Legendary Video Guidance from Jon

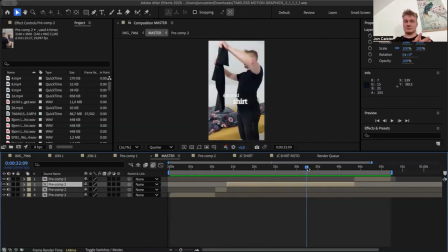3:57 Maybe you are doing a different format, but you can use the same principle of how I use fonts in a hook, reintroduce them at the peak of the video. So you can use the same concept, I think.
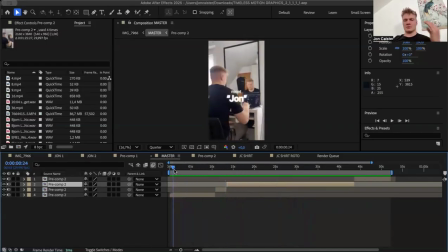4:14 And you can also see some sort of consistency here when I'm just talking, giving people information, educating them about what actually happened. And also this intro, Meet John, creative, committed. These fonts are more like, obviously, I make them more thick.
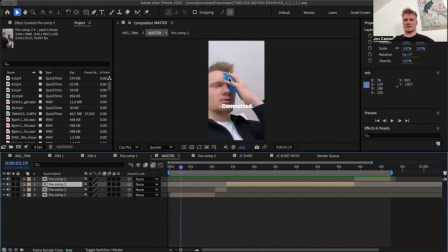4:32 And also with this thing, it's like people are like, what the fuck? Why is he doing that? It's just making people curious. And just drawing a picture, like, yeah, sit in front of here. That's kind of like showing people what I do in every single day.
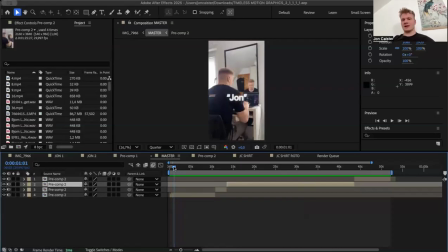4:45 Like I can't show people that I DJ. I don't DJ at a club right now. I just literally sit down on Spotify and try to make good music and make good content. So that's as transparent as I can get. I'm not trying to be somebody else because I don't have a professional studio.
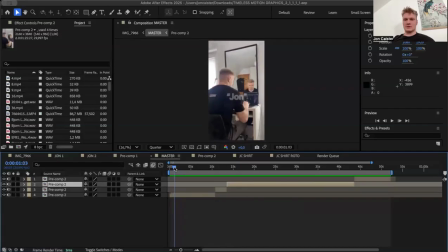4:59 That's literally who I am. So meet John. This is perfect, and this also gets in touch with what Lenny says. Yeah, like maybe the reason why you criticize my profile, and it's not me being like trying to find excuses for your feedback.
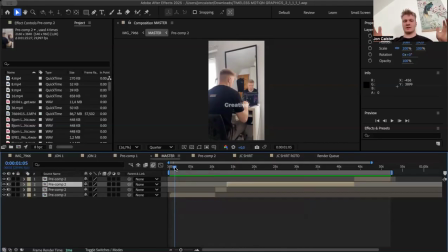5:17 I can understand it because that's what I told you guys who I am, or who I want to aspire to become. And it's just the gap between who I want to become and who I am now, and the time and the money and the investments that I need to do in order to get there.
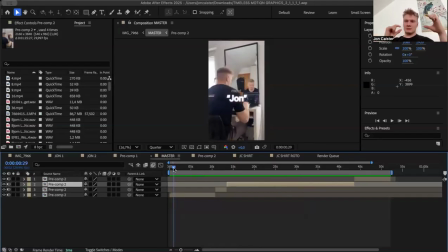5:33 So this is really just, you can't wait for that situation to happen. You have to post content when you are striving to become that person. And I think I did a good job, and I think you can learn something from that as well.
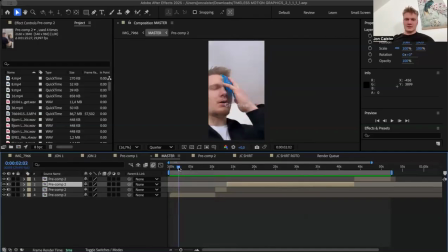5:48 I think it's like, I don't know, like it was really random that I took that scene, that B roll, but I think like I don't know, it just it's I'm always thinking about the subconscious message that I send to people, like my head. And I'm really like, that's how I feel, man.
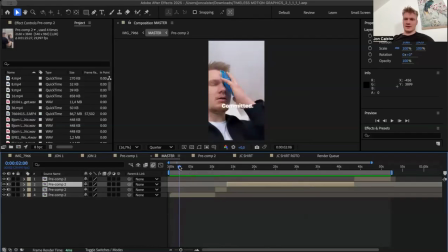6:04 Like right now, like I'm really like, I'm putting in a lot of work, stuff like that. And behind the scenes as well. And like sometimes I feel like it's getting out of my head because I'm making music, I'm making content, I'm working full-time job, I'm going to the gym, fucking all in.
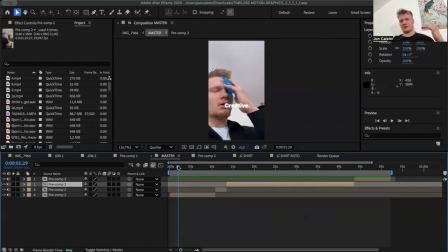6:23 Like I'm working 24/7, bro. So creative, committed. This is really just who I want to express myself as. And this is also cool because like it also puts people back into the content I already posted, and that resonated well.
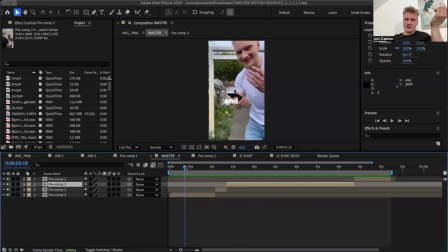6:39 So people are like, this that's after like 3 seconds, and they're like, okay, now we expect something good again. So it's slightly dramatic, it's just like this. I like this as well, this scene as well, because it's like it shows a more raw side of myself.
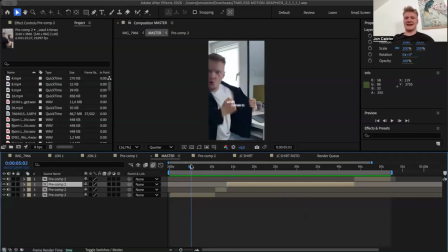6:57 And I'm like, I am literally like that guy. I'm like, I have this leadership in me, and it's like raw, let's fucking drive, do it, this testosterone fucking fuck machine. Yeah, I just have this inside of me, and I think it's a great hook, honestly.
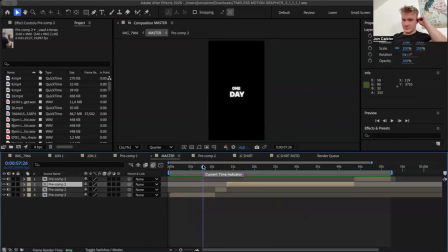7:16 I don't know what you guys' thoughts are on that, but it's just really creatively who I am.
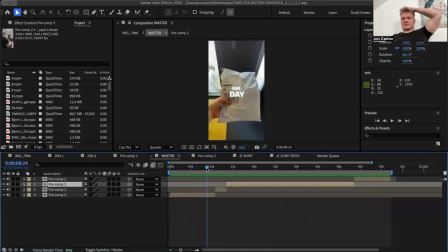7:21 Um, and I also love this. It's like it reminds me of like e-commerce content, and I think it's just a great thing because I also see myself as an entrepreneur, and like,
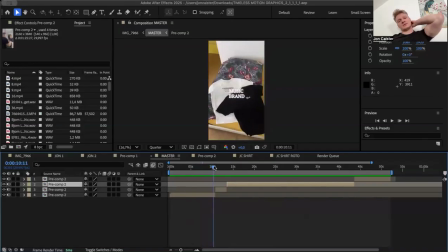7:32 I mean, it's just great, right? And then you see that, and it's like music brand, and it's like that was just kind of random that I took that phone. I don't know. I just thought it looked cool. You just need something. But what I wanted to talk about is consistency in the font.
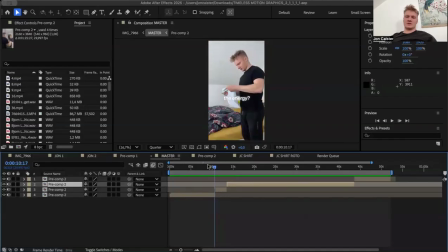7:48 So you can see the energy. It's basically the same font that I used in the beginning. Like when it comes to, you see the end, the committed, creative, John, meet John, make it the back. And obviously, when I emphasize certain words, we have like the back.